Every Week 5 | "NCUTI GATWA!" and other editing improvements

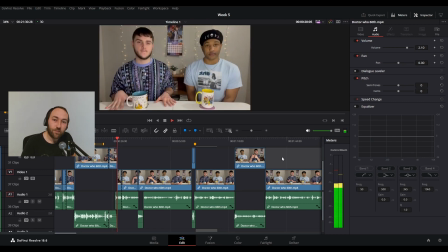4:10 Transition. David Tennant was...
So that's the start. Now the transition is an interesting note on the transition as to why I left it in, because I didn't add that in. So their channel seems quite small, so it looks like they're still growing and trying to figure out their style.
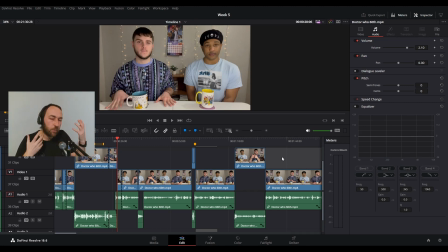4:27 And it seems to me like Ray on the right hand side here is the person doing the editing from some context clues while I was going through this. And I was like, because they're both doing things and they're new and they're experimenting, I was like, what is this who they are?
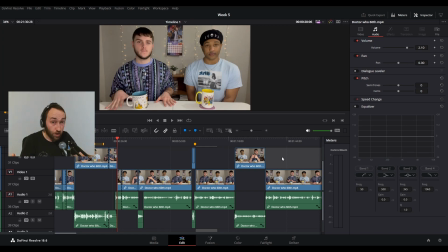4:45 Now for me, I would not use that transition at all. And if people enjoy it, if people like it, fine, go ahead. But for me personally, I would not use that transition in an edit. And again, this isn't me kind of dogging on them.
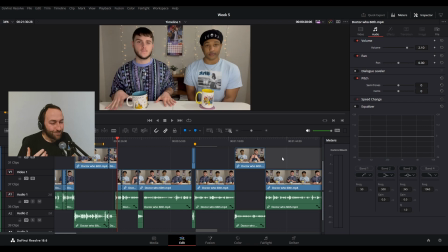5:00 Again, this is just more of a learning thing. And to be honest, when I've made videos in the past, I've used transitions like this. Then I've looked back at those videos and thought, what the fuck was I doing? Much in the same way with a lot of my photography in the past, I look back and I'm like, what was I doing with the edit?
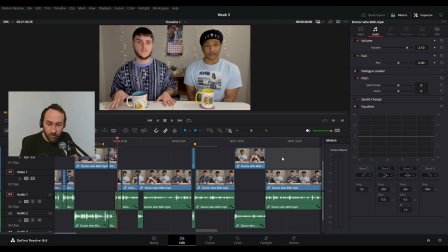5:16 So we'll learn. So again, this is a learning process for it.
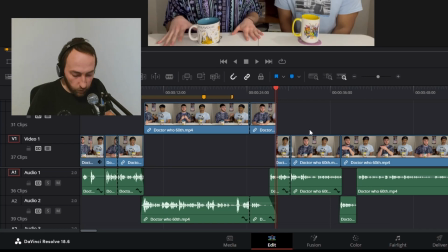5:22 Now, there's a couple of things in here that I did. Most of this, it just involves J-cuts, just to kind of shorten down those little things because you can save a lot of time.
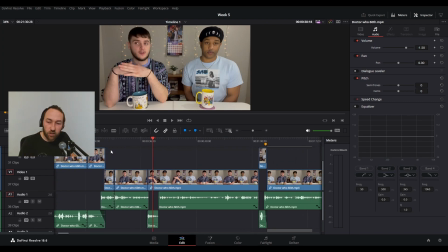5:29 So I haven't focused heavily on J-cuts, but this was the thing, and it was about like 20-30 seconds of stuff in the beginning where I was like,
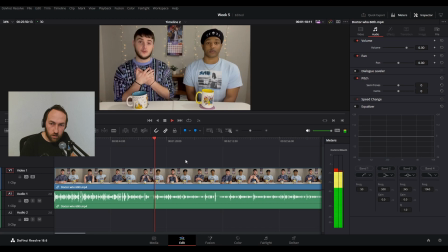5:38 that's not really needed because, okay, so this is another learning moment for me in terms of storytelling. There's a bit of context missing here where I don't tell you that I'm about to show you how the clip originally starts out and why I decided to take certain bits out.
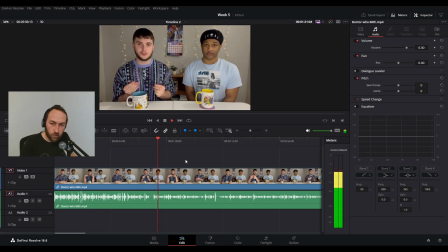5:55 So here's that for you now.
So for me, it was so nostalgic to see David Tennant and Catherine Tate back as the Doctor and Donna.
So you see there, that's one thing that I've taken out because I'm like, actually, it's not needed.
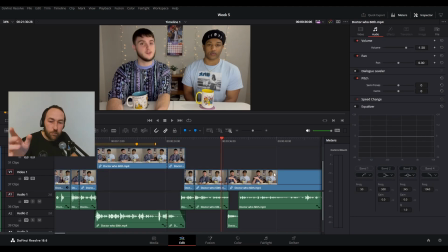6:09 That bit about you being, the reason why I don't leave in it about it being nostalgic is because you later on in a second you mention David Tennant again.
One of the first episodes I remember ever seeing with him was The Voyage of the Damned, the Christmas special from like 2008.
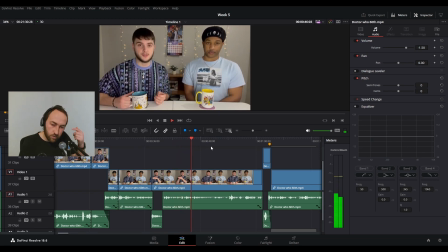6:25 That is till this day one of my favorite episodes. So to see David Tennant and Catherine Tate back.
There we go.
David Tennant and Catherine Tate back.
Mentioned again a second time, so that's why I left it out in the first instance. There's a little bit of context like that seems like it's missing when you first hear it, but then David Tennant and Catherine Tate, you're like, oh, it's good to see him back.
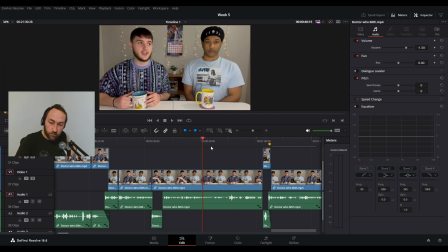6:44 See who back? Like if you haven't seen the very first bit, you're like, oh, who? Oh, those two. Cool. Also, another thing as well, I shortened this this meme that they used in the video down as well.
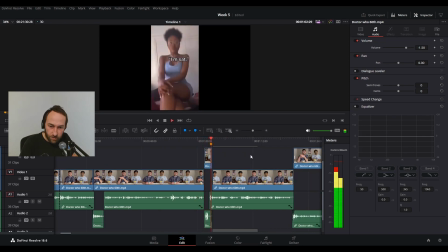6:57 I just was this. sat. I'm sat. I have been waiting for this.
Just it was too long.
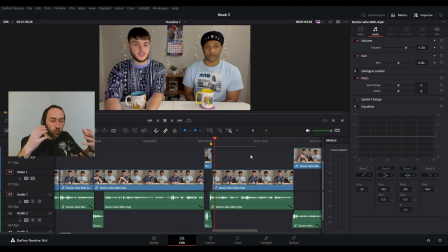7:03 It was too long, and there was also a whole section where Jordan is talking to Ray. He's like, "Oh, I want you to put in like a meme," and it was almost like a recording, like almost like behind the scenes thing. Now that may be something that Jordan and Ray, or Ray and Jordan, want to leave in,
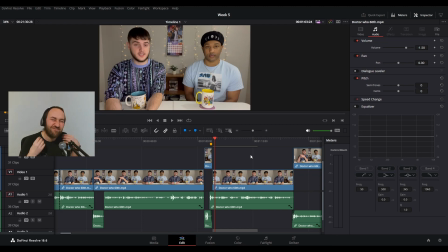7:20 but for me personally, I was just like, let the meme be the meme. Allow that to happen. You don't need this thing like at all.
Don't say that.
So one of the other things is what?
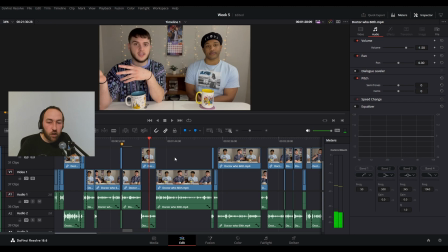7:31 Let me just skip forwards because like I said, a lot of this was just J cuts, right?
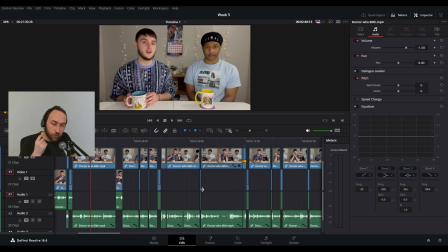7:35 One of the reasons why I'm jumping through this is because I want you guys to go and watch the original video, and if it's okay with these guys, for me to put this video out, I will put it up there, just to help them. I'm going to send it to them. I'm going to send them a message and be like, can I send you a video, just as a thing that might help you.
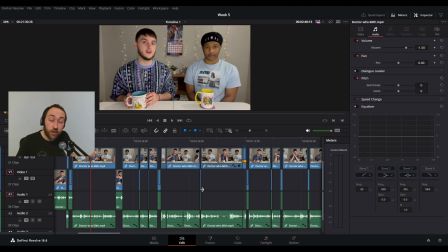7:52 But at the same time, I don't want to show the entire video in this because it's just rude kind of to do that.
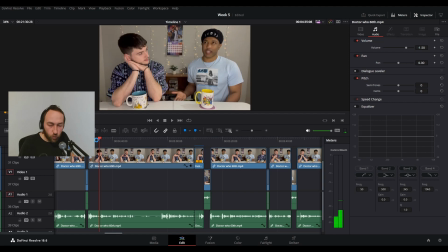7:57 So let's jump forward. Okay, so what I'll do is I'll play this section here, and the following bit I want to show, just because it highlights the effect that was used to show the behind the scenes thing that I mentioned earlier on.
Well, what are some of your like favorite parts of the TARDIS or about the TARDIS? And these favorite parts, I guess, from the hospital vibe, maybe like that. Yeah.
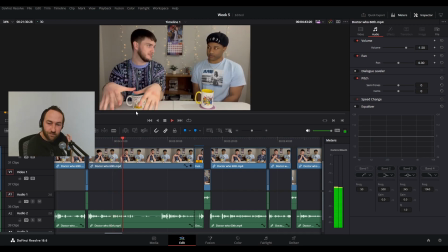8:16 One of my favorite things was the built-in coffee maker on the console, but Donna's dumb.
So this bit here, this effect is what was used, right? So I left that in because again, I wanted to leave a little bit of their
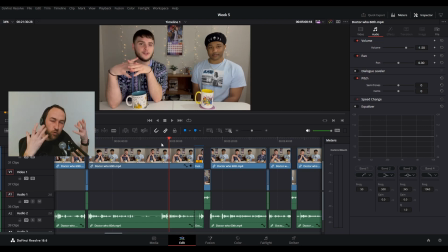8:31 like humor and their kind of visual style in, just to see if it's something that people like, right? So this is another thing that I kind of went in and added in some motion graphics. Well, not motion graphics.
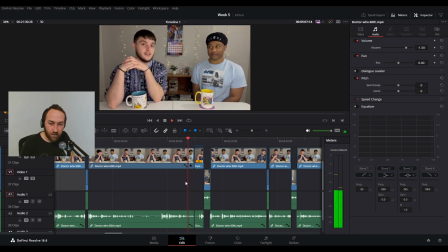8:52 Transform effects, should we say?
But are we surprised? It's Donna. I mean, I don't expect anything less from her.
That wasn't a shade, by the way. So that there, I added in as well, just as a little like,
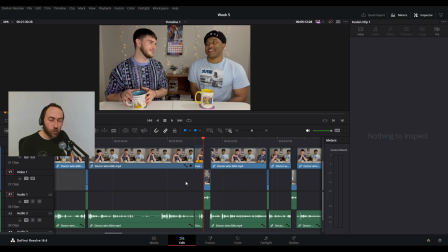9:08 because Ray's face is like, so I thought, well, let's punch in on that, and add in some, motion blur just to give it a bit of a lovely effect. We'll go from there. So there we go. And one of the other things that I really enjoyed, I think it's here. So there's that.
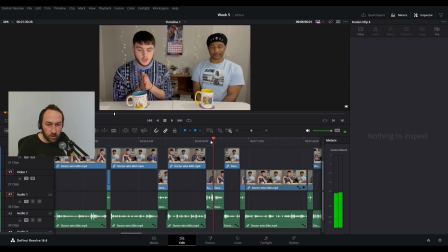9:26 No, let's go further on. I think it must be here. Okay. So there's a section here where Jordan's saying about Bernard Cribbins, I believe it is.
I would rate the Star Beast blue yonder. This episode.
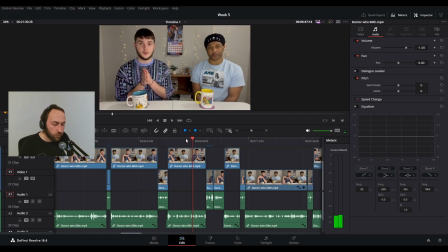9:43 Oh, okay, no. So he wasn't mentioning Bernard Cribbins. Oh, actually, just as a point. And I know it's because they're not from the UK, but Jordan says Bernard Cribbins Bernard Cribbins. No shade, guys.
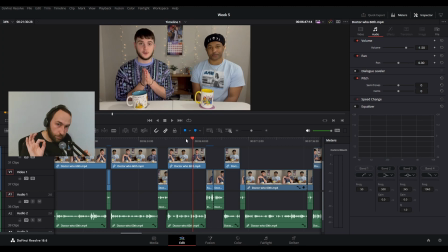10:01 Jordan. But it's Bernard. Bernard Cribbins. Not Bernard. He's not posh. Bernard Cribbins. So, this was another thing that I added
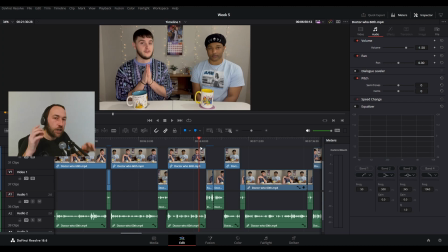10:16 in. So, Jordan was saying about how much he loves horror Doctor Who episodes. And I thought, let me add this little okay, so this section here.
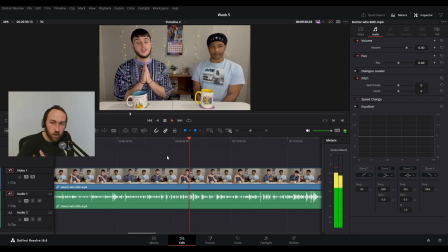10:28 I love.
So for me, I was like, okay, I like this, but can we do more with it?
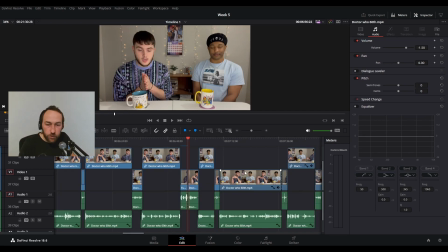10:40 What can we do to do more with it? And I was like, well, let's go back to Fusion. Let's jump back into Fusion and use Fusion again.
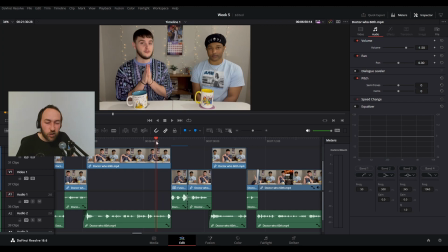10:48 So this is how I interpreted that scene and kind of added a few bits in just to make it a little bit like, just that little bit punchier, right?
Out of all 3 specials. I love.
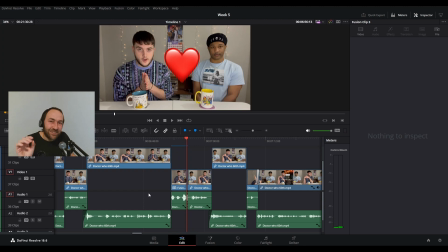11:03 And the reason why I like that is actually the second one when it goes over to Ray's face,
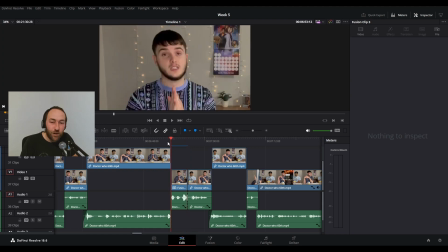11:10 because it's almost like the emote itself is almost like Ray's just shocked.
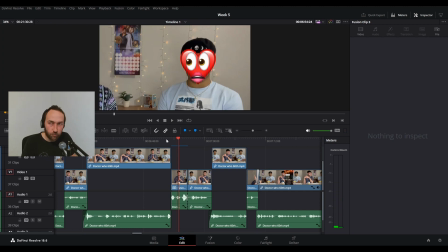11:18 It's like a shocked love heart. It's almost like Ray's like, what's going on here?
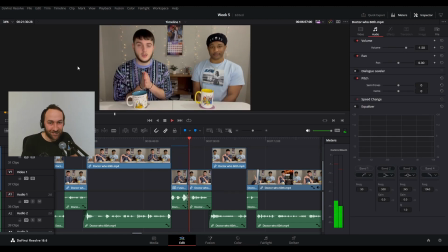11:24 Love.
And then you see Ray's just like stone cold face.
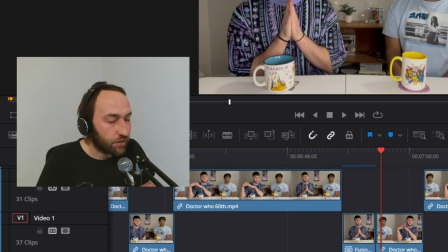11:29 That's one thing as well that I will mention to Ray and Jordan. One of the things I did notice that for the first part of this video at least is
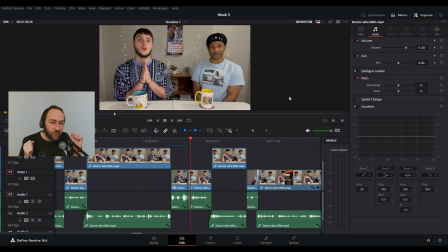11:39 Ray doesn't really speak much in the video. And one of the things that I think would be beneficial for yourselves, I can see you've got the table here.
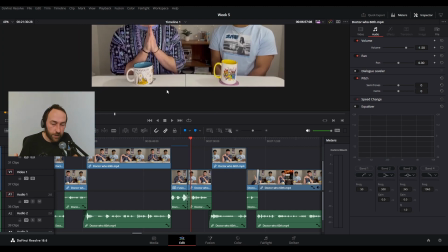11:50 So you've got this table here, down here. Now, and obviously you've got bottom of frame. So for me,
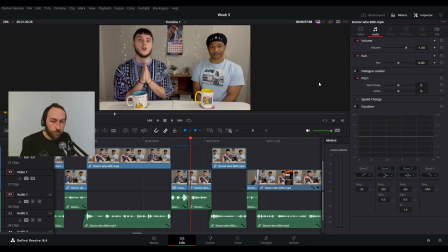11:56 pardon me, what I would suggest doing, get a bit of masking tape, align that with the bottom of your frame, and then maybe have some like notes for both of you. And Ray can then look at those notes and go, oh, this might be a point when Jordan says this or mentions this, I'm then going to ask this question or this question.